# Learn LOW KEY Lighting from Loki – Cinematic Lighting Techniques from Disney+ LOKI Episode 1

When I first start out in video, I thought that good lighting was just having enough light so that my image didn't look grainy. But when it comes to making your videos look more cinematic, learning lighting techniques and angles is one of the quickest ways to make your videos look more professional. So let's take a look at the first episode of the new Disney Plus show, Loki, to see a simple lighting trick that you can do with a single light to make your videos look more cinematic.
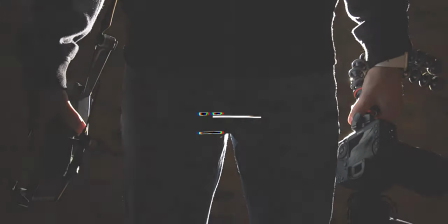Hey everyone, Camber here showing you how to use your camera to make good videos. And today I'm going to show you a simple lighting trick that I have seen time and time again in movies and shows that will instantly improve your videos. So we'll look at light placement, camera placement, as well as some other considerations such as lighting motivation. And as I get started I want to point out that I'm talking about using a single light for your subject because obviously there will be some other set lighting considerations as well.
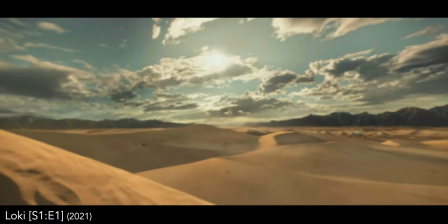And before we even see the first character, the first thing to point out is that lighting is very important even for your set.
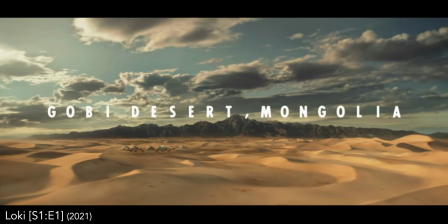And that means time of day when using natural lighting. Obviously this is CGI but you can see it's during golden hour giving a light source from the
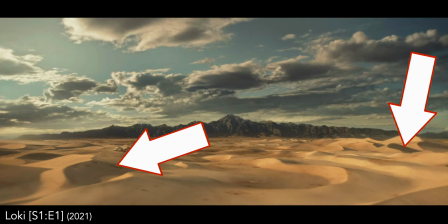side which provides shadows on the backside of the dunes making a nice contrast throughout the scene.
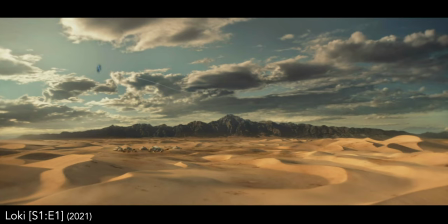Had this shot been made with the Sun directly overhead then you can imagine that the dunes would be very flat looking with no contrast.
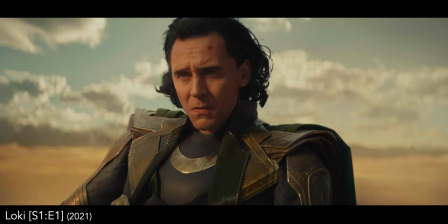And now as the camera pushes in to see Loki he's placed at an angle to the light sources as well that makes shadows on one side of his face.
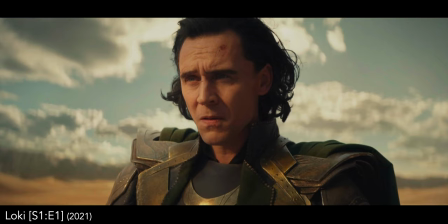This is called low-key lighting, pun intended, where there's a high contrast of light to shadow on the face. And this specific look we see here is called Rembrandt lighting because Rembrandt used this lighting scheme often for his paintings where
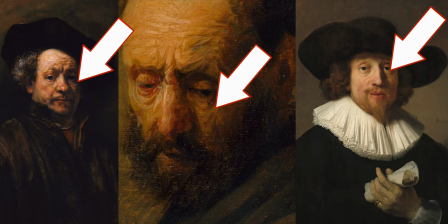the light source is from the side at a high enough angle to create a triangle light under the eye of the shadow side of the face.
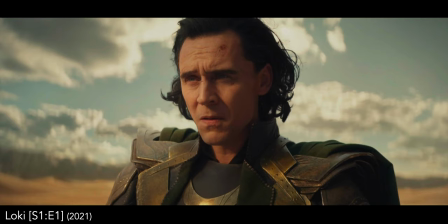So when setting up your scene, figure out where your subject is going to be and then play around with the angle of the light to one side until you get this look. The important thing to remember here is that you'll typically want to place the camera on the shadow side of the face when using an angled shot like this.
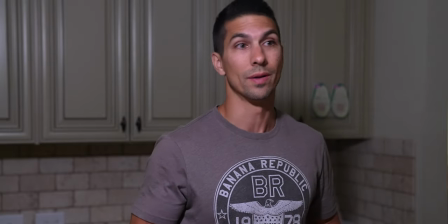When the camera's on the light side of the face, everything looks a lot flatter because we're looking at everything without much contrast because the shadows don't really stand out.
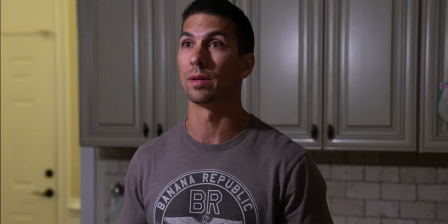But when the camera is moved to the other side, now the lit features of the subject stand out a lot more against the prominent shadows that we can clearly see from this angle.
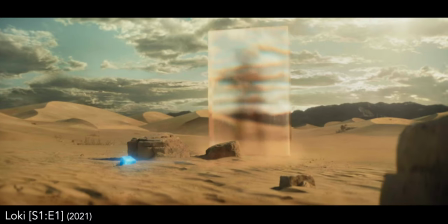Then as the other people arrive to capture Loki,
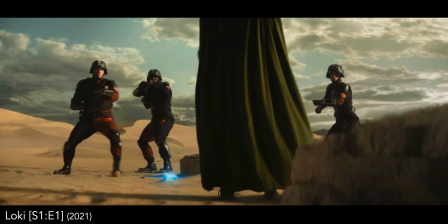we see the same low-key lighting being used on them with more of a straight-on angle of the camera so that we still see the contrast in the face.
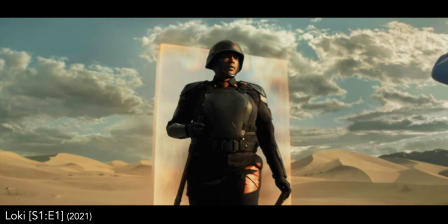And as the leader shows up, we see the Rembrandt look on her as well.
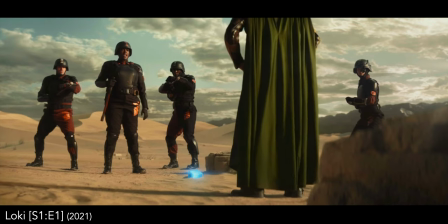And then as their conversation begins, now the camera is slightly angled from the shadow side of their faces.
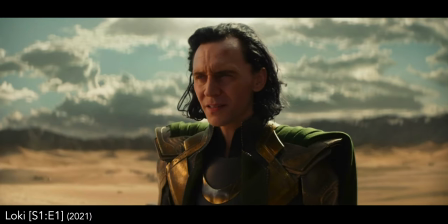The funny thing here is that because the sun is behind Loki, it makes sense that the light would be shaped on their faces like this.
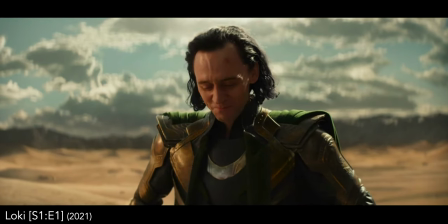However, with the sun being directly behind him, it doesn't make sense that his face is lit in the way that it is.
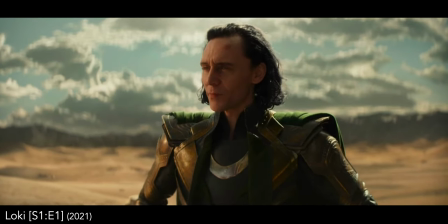This doesn't really stand out that much because he's been lit this way the entire scene, but the sun still does give motivated lighting for the hair or rim light that we see on the top of his head and shoulders that helps him stand out against the background. So if you do have a second light to use,
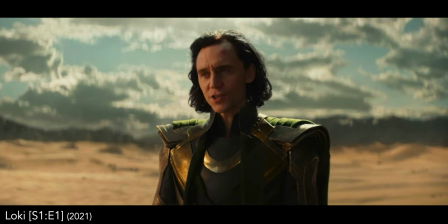setting it high and angled down behind your subject will give a nice outline around the subject to complement the low-key light source coming from the side. Have you ever wondered why your subjects don't look quite as good as you thought they would once you play back the footage? Well I definitely have done this a lot of times when I first started, so let me know down in the comments how long it was before you first realized how important lighting is. But if you're new to lighting, this can be a lot to take in, so let's look at some more scenes with this lighting scheme in mind to help you better understand how to use it.
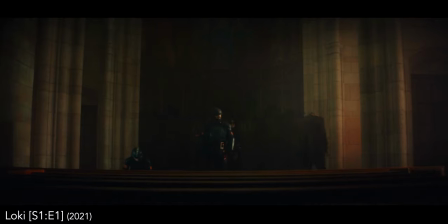In this scene, we see Owen Wilson's character Mobius backlit from a single window light source.
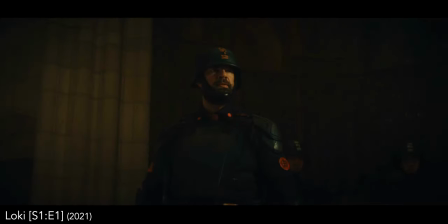Then we see one of the hunters with the low-key lighting style from that light source, and looking across the church, we can see multiple windows giving that same lighting scheme across the church as well as providing a low-key light source for the child on the other end of the church. As Mobius walks up to the child, they're standing in front of another single light source with the camera angles from the shadow side of the characters.
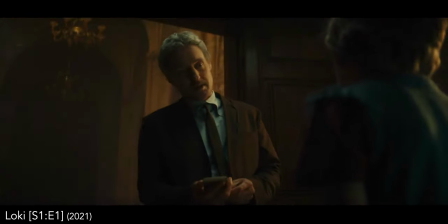And when switching to the close-up angles, we once again see this low-key lighting style providing a lot of contrast to their faces to make the scene look interesting.
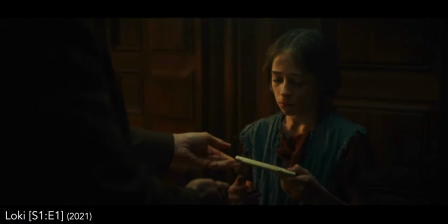And something that's not as noticeable here though is that there is also a soft overhead light on both characters which is more obvious on Mobius because of his white hair.
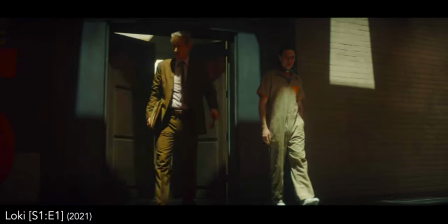In this scene Loki walks into somewhat of an interrogation and the point where he initially stops in the room is under a
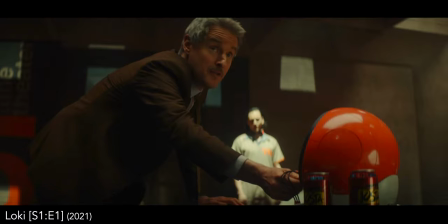source of light that provides the typical look of a straight down lighting that you would see in an interrogation type situation. And cinema is all about telling a story so one of the best ways to make your videos more cinematic is to use every possible aid in telling your story which includes lighting just as we saw in the beginning of this scene.
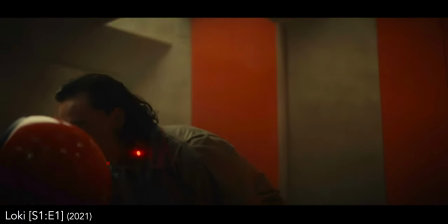Then as Loki moves to sit down and begin talking, we see him now in the same low-key or high contrast setup with the light source coming from the opposite side of the camera,
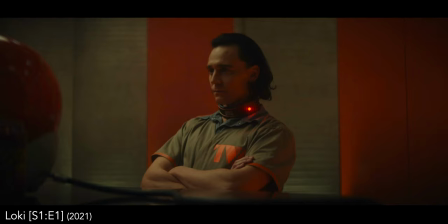which puts the camera on the darker side of the characters once again making all their features stand out more. And something interesting to note in this scene is that you don't have to have a completely consistent lighting setup throughout the entire scene.
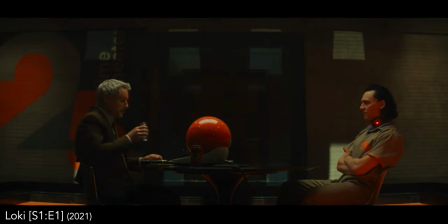As the camera moves to a 50-50 angle of the characters, we see that the light is closer to an overhead angle than the side angle that we saw before, as we can see more of Loki's forehead and how lit up Mobius's hair is.
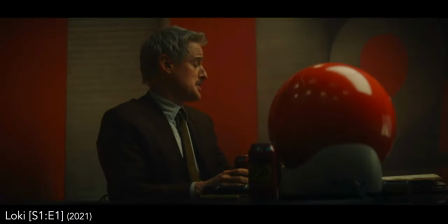This is more obvious once we move back to the single angle shot because Mobius hair has much more shadows up the side all the way to the top of his head.
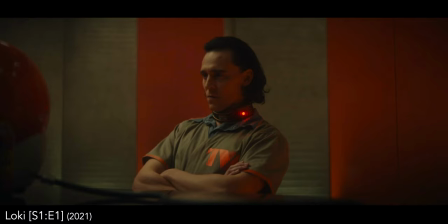This isn't a huge deal because it's not a big enough change for you to notice where you would think something is off, so don't be afraid to change up your light slightly to improve your shots depending on the angle of the camera for each take.
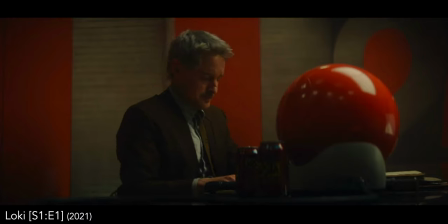And back to the storytelling aspect, once the conversation gets more personal and Loki feels like he's being attacked,
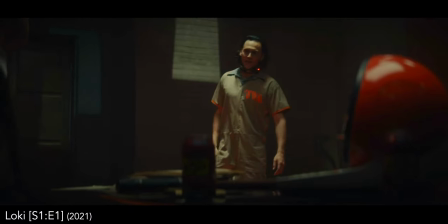he moves across the room and stands under the light again to provide that more interrogative lighting
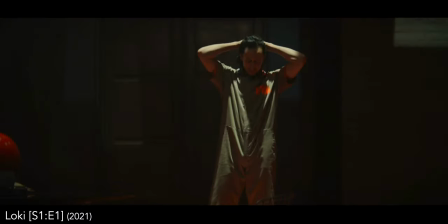style as he starts to feel more and more powerless in this place that he now finds himself stuck
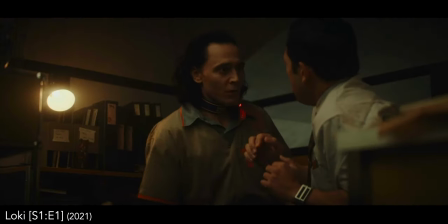in. And remember how I said you typically want to have the camera on the shadow side of the subject? Well here's an example where we are on the light or key side of the subjects.
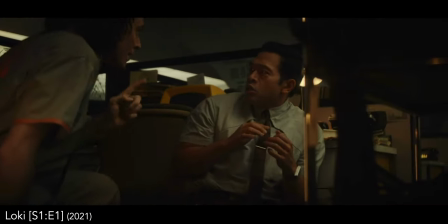However in this case, because of the combination of a high angled key light and a low angle from the camera,
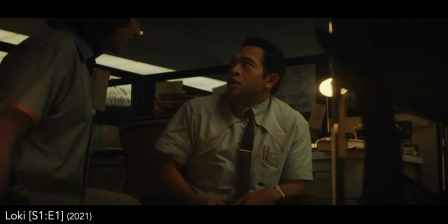we still see some shadows on the bottom of the key side of their faces so that they don't look completely washed out with no contrast.
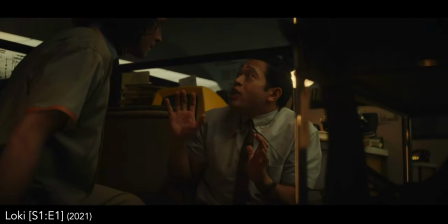And this just goes to show that even though there's a typical way to light and place the camera, this doesn't mean that you have to do that every time.
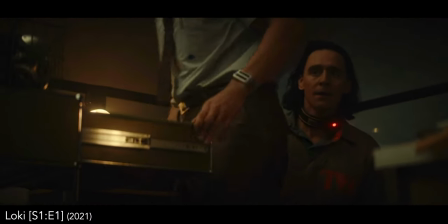And then as the scene continues, Loki changes his position to the camera that provides that Rembrandt look once again
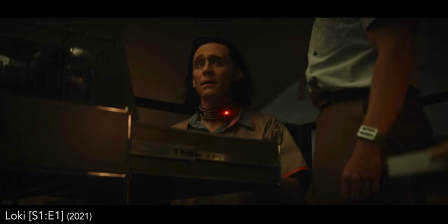where we were back on the shadow side of his face with the key coming from the opposite side. So hopefully you can see that lighting plays a huge role in the quality of your videos, and you've learned from Loki how to use the low-key lighting technique in order to make your videos look even better.
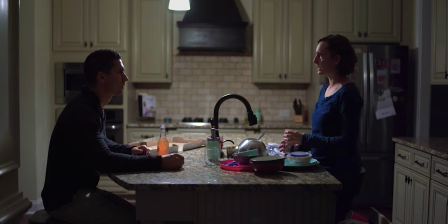I've incorporated this into my last short film Bedtime,
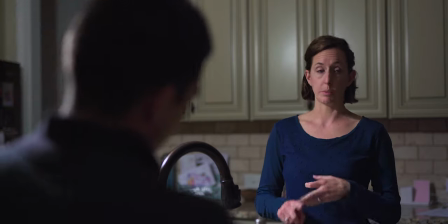where I had a single light source for my subjects with the camera placed at angles on the shadow side of the characters to give that interesting contrasty look. If this is your first time hearing about this technique, I'm sure you're probably gonna start to see it everywhere now when you're watching films, and you'll be able to start angling your subjects and lights in such ways to give them better lighting. But if this video is helpful then please help me out, hit the like button, leave comments, subscribe if you're new, share the videos, all that awesome stuff. Thank you guys for watching. The channel's growing quick. It's all because of you and I'll see you soon.